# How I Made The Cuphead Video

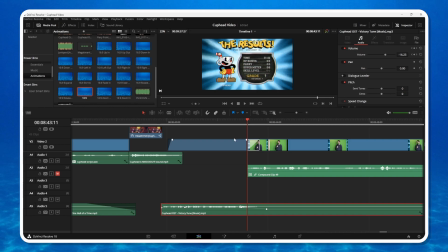And as far as the audio leveling is concerned, if I'm not talking like at all and it's just music playing, minus 15 dB or minus 10 is about where you want it.
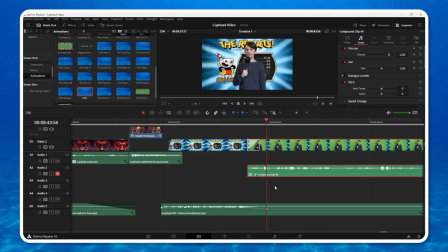But when I start talking, typically that's when I have it lowered down to about minus 35.
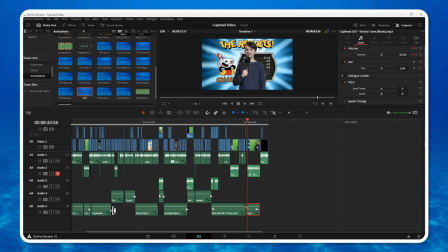And that's where most of these tracks are. That's why you can't even see the waveforms because they're all at minus 35 for the majority of it.
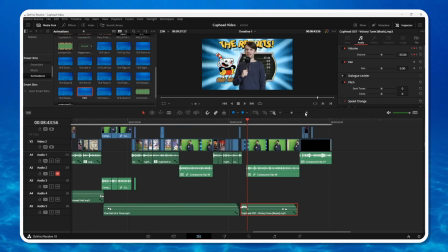And I found that's a pretty good volume for like most tracks.
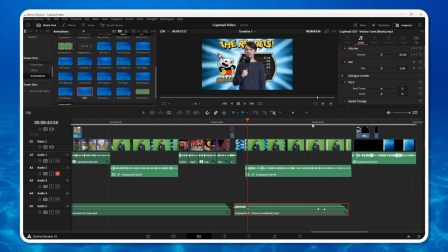But obviously, you know, it depends song to song.
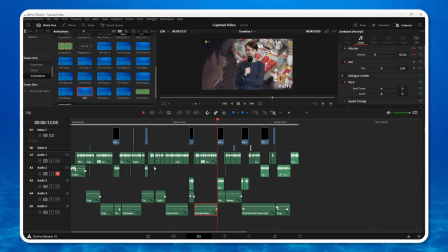So yeah, they sort of all fade out and fade in with just some simple audio keyframes.
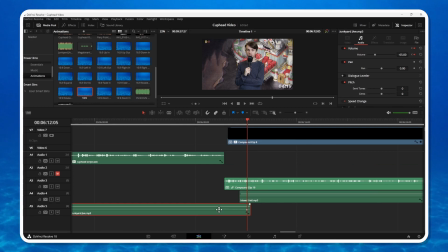You know, you place a point or you want it to start going quieter,
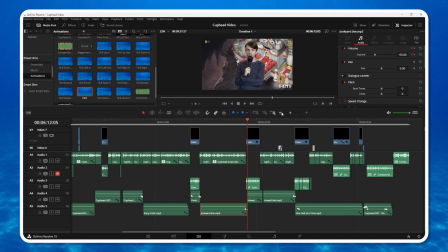and then you put at the point when you want it to be quiet, and you make these little keyframes, and it does most of that for you.
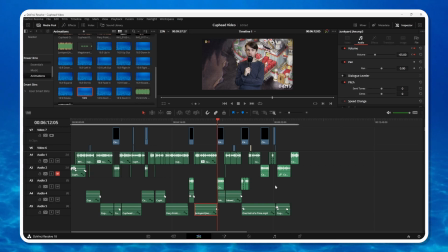So yeah, bit of a pain in the ass to find all the tracks and to get them to stop where you want them to,
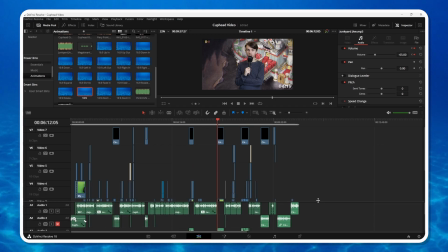which is why I recommend saving it for the end. But a well worthwhile step, I think, for just adding a bit of a mood, a bit of a flair to your video.
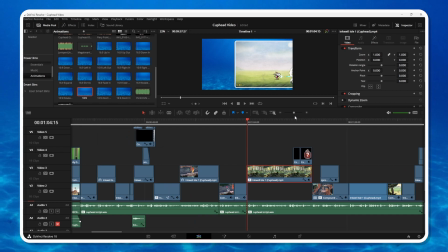All right, moving on. Let's see. Let's get back over here because this is a cool effect I want to talk about.
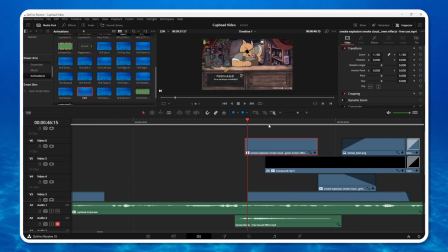Again, in the first minute of a video, you kind of want to go a little ham.
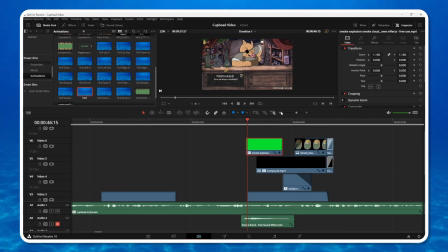I typically am of the philosophy of like simple, laid back editing. The one time I break that rule is in the first minute because you want to keep people entertained.
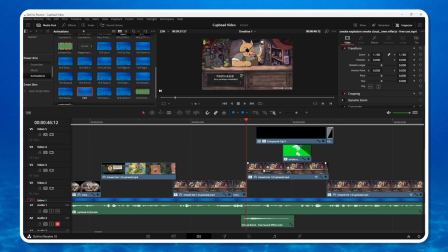So I figured I'd do like a cool little effect here. And this was partially because I did not have a lot of footage of like the smoke bomb in the description, right?
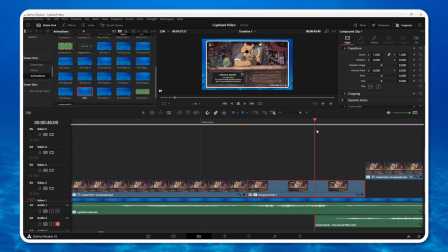So when I bought it, when I was playing the game, you know, you have just this little bit of footage and it's gone, right? So we're talking what, just like a couple of seconds where it has smoke bomb on the screen.
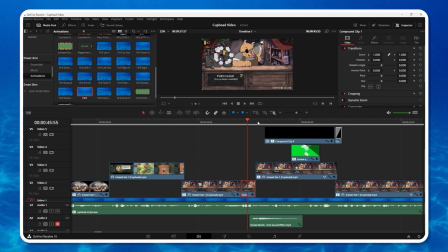And I'm like, well, that can't do, right? That's unsatisfying. So let's create a bit of an effect here where it zooms in.
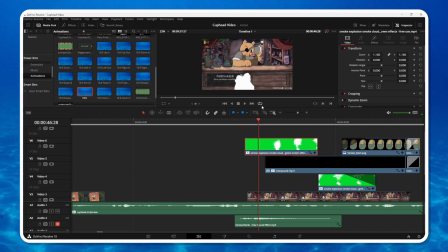Then you have green screen footage of a cloud that pops up, which is pretty cool.
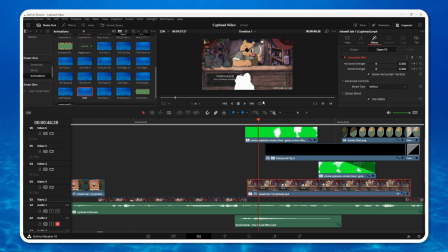This footage has a little Gaussian blur that makes everything blurry while the smoke cloud is coming up.
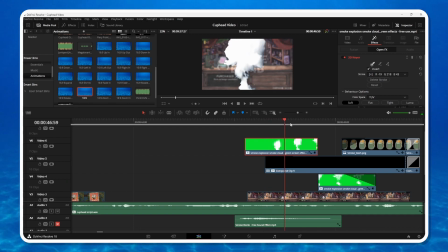And then here, it has the text, and I put it behind the smoke cloud at the start, but then it kind of goes through it right here.
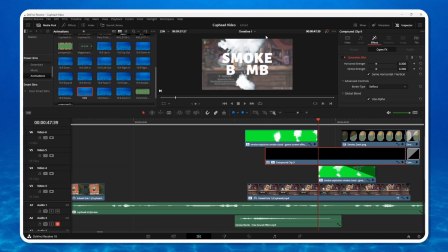So it looks like it's coming out of the smoke. And then the footage gets gray because the smoke is filling up the scene, right? And then finally, as the last little touch, you add the little smoke bomb for the O. That's just cute.
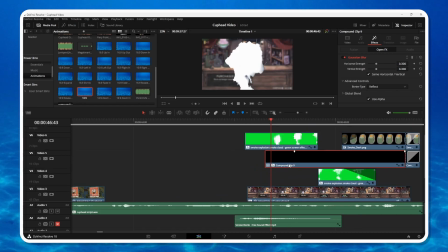It's just a cute little thing. Uh, a lot of these effects like that is just like finding green
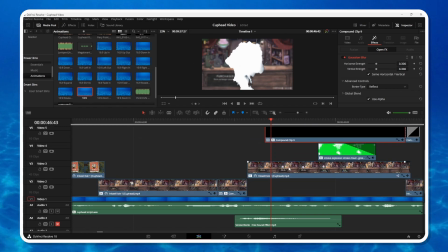screen footage to match and then changing the environment to match the effect.
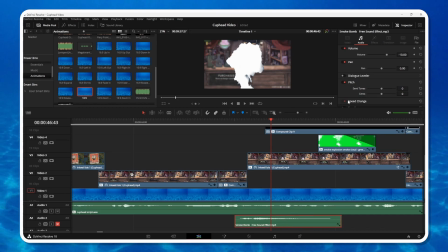You know, a little bit of audio design too, like finding sound effects for stuff is pretty key.
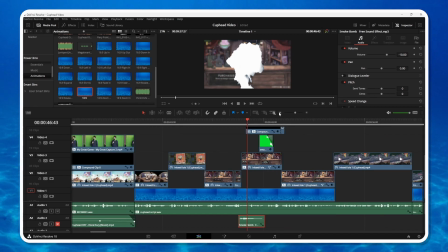But that was a fun effect to do.
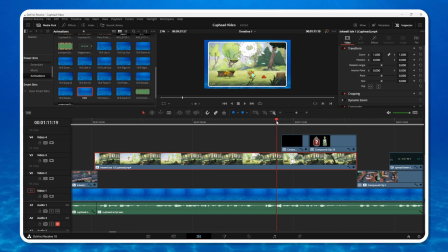Most of this video, believe it or not, for like 90% of it, did not have humor in it at all.
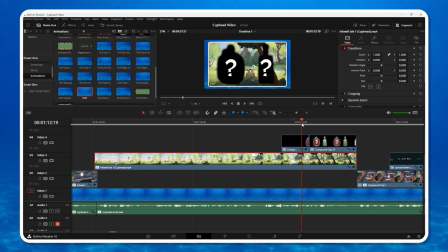And it was only thanks to Zach, who had suggested a good bit of these jokes, that I made it as funny as it was, you know? Because my intention was just to make like a little how-to guide, you know, keep it simple.
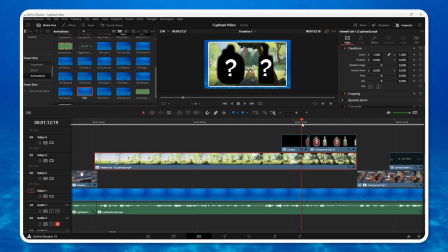But when I was watching it back, you know, it was very similar, very samey, very same energy, same tone. And Zach was mentioning how humor can often be this sort of pattern interrupt that sort of catches the viewer off guard enough to like pay a little bit more attention.